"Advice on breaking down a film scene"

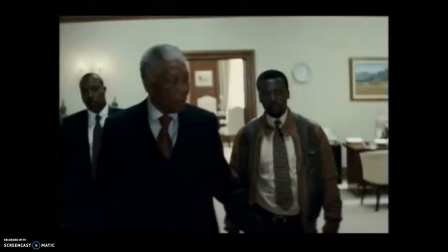We see the same fears reflected in these two that Francois Pina's dad has in the previous scene.
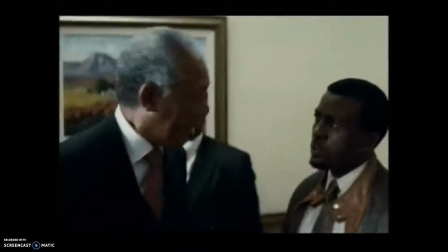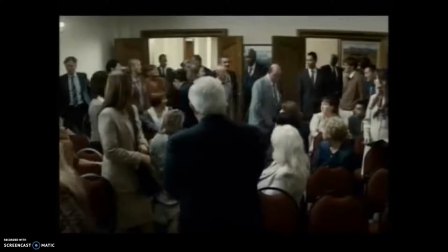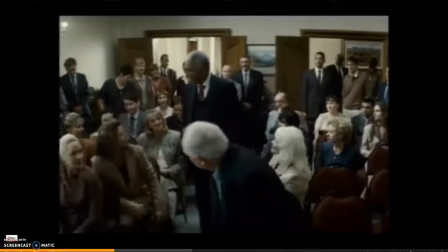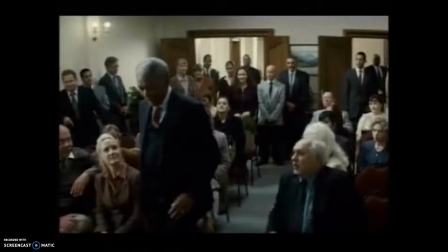Alright, so what have we just noticed then? It says Goeiemorgen, which is Afrikaans for good morning. And again, he engages with the people around him. He doesn't just walk straight up to the podium. He doesn't walk straight up to the stage. He says, good morning, how are you? It's good to see you.
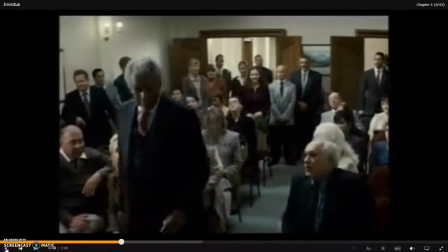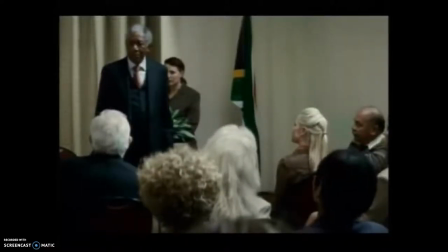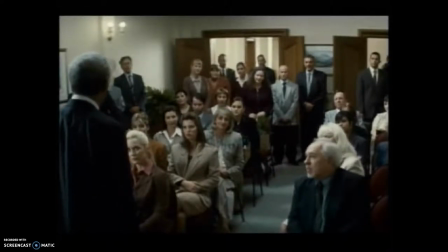Alright, so what's going on here? You can see stern faces. They're expecting something bad to happen.
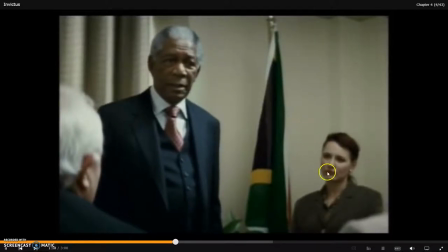Stern face, stern face. Stern face. Stern face, stern face.
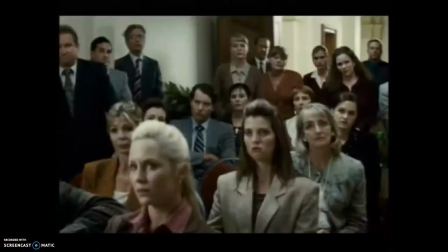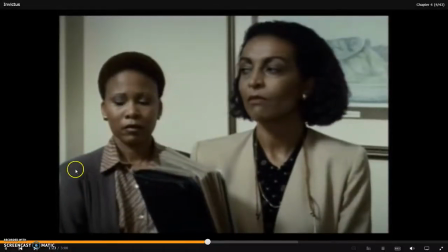Really blunt message. Stern face, stern face. And here's where it takes a turn.
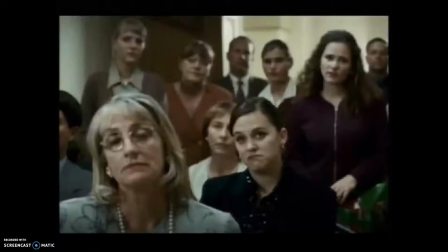Now, what's the point of this shot?
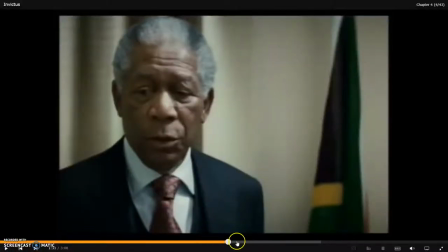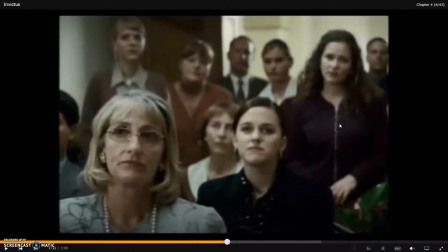it's closer than the previous ones showing people's facial expressions. So the director obviously wants us to see how people are reacting. He wants us to have a look at people's facial expressions, which tell us a lot about what's going on in their heads.
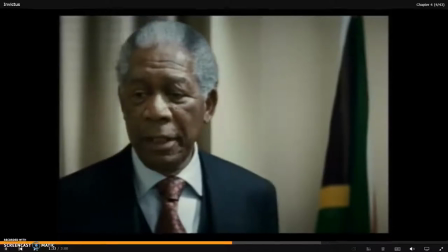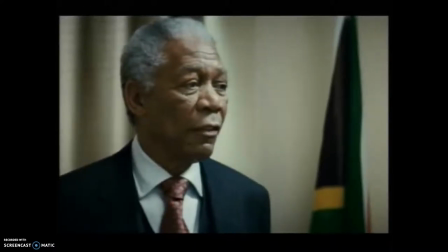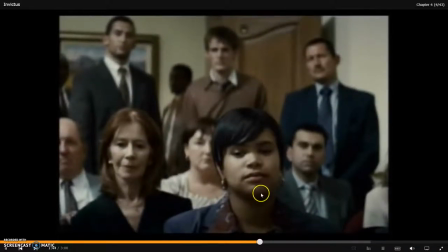Back to the same shot. Look at it. Little nod, acknowledging.
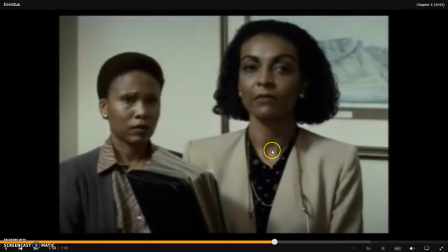Kind of a sigh of relief.
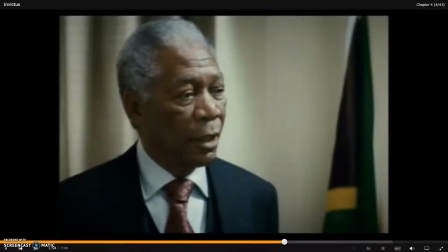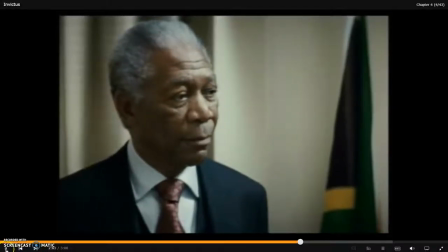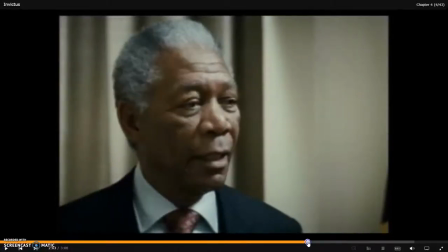Okay, now this one is super important. The reason why I think that is because look at this guy.
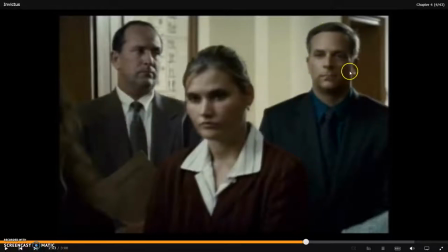The guy before who was expressing all that fear, look at him. He's fully attentive, fully engaged in what Mandela is saying. He's believing him.
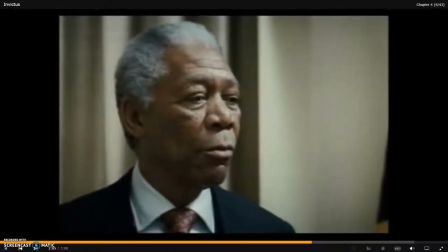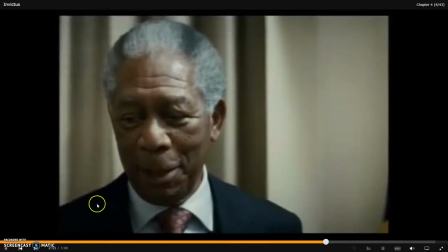A little smile, a little nod. Smiles.
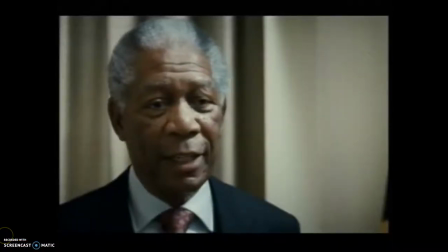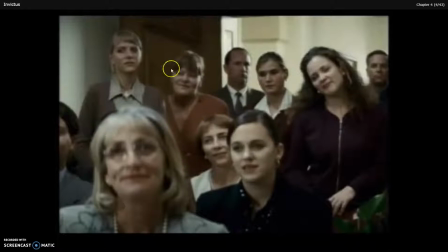Now look at this shot. Again, the same shot repeated, except this time look at the facial expressions. Smiles, and the tension has notably lifted from the room. Okay, so what have we been looking at here?
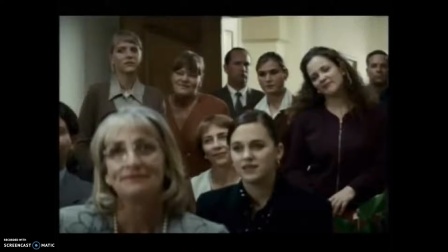Again, the principle, the mindset is just think that the director is trying to show you something, right? And how has he done that? He's done that through different shots. He's trying to show us not just how Mandela leads,
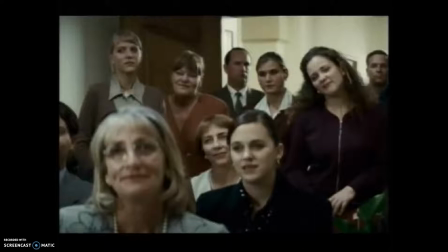but he also wants us to see the effect of his leadership, the effect of what he says on people. He also wants us to see something about Mandela himself. He wants us to notice that Mandela is observant. He notices things that are going on around him. He engages with ordinary things, with ordinary people.
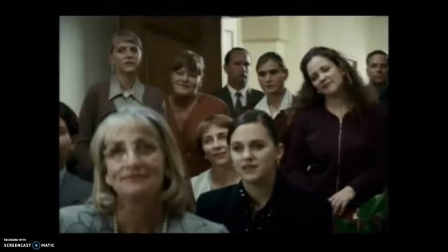And he responds to that as well. He doesn't just ignore it, he responds to it.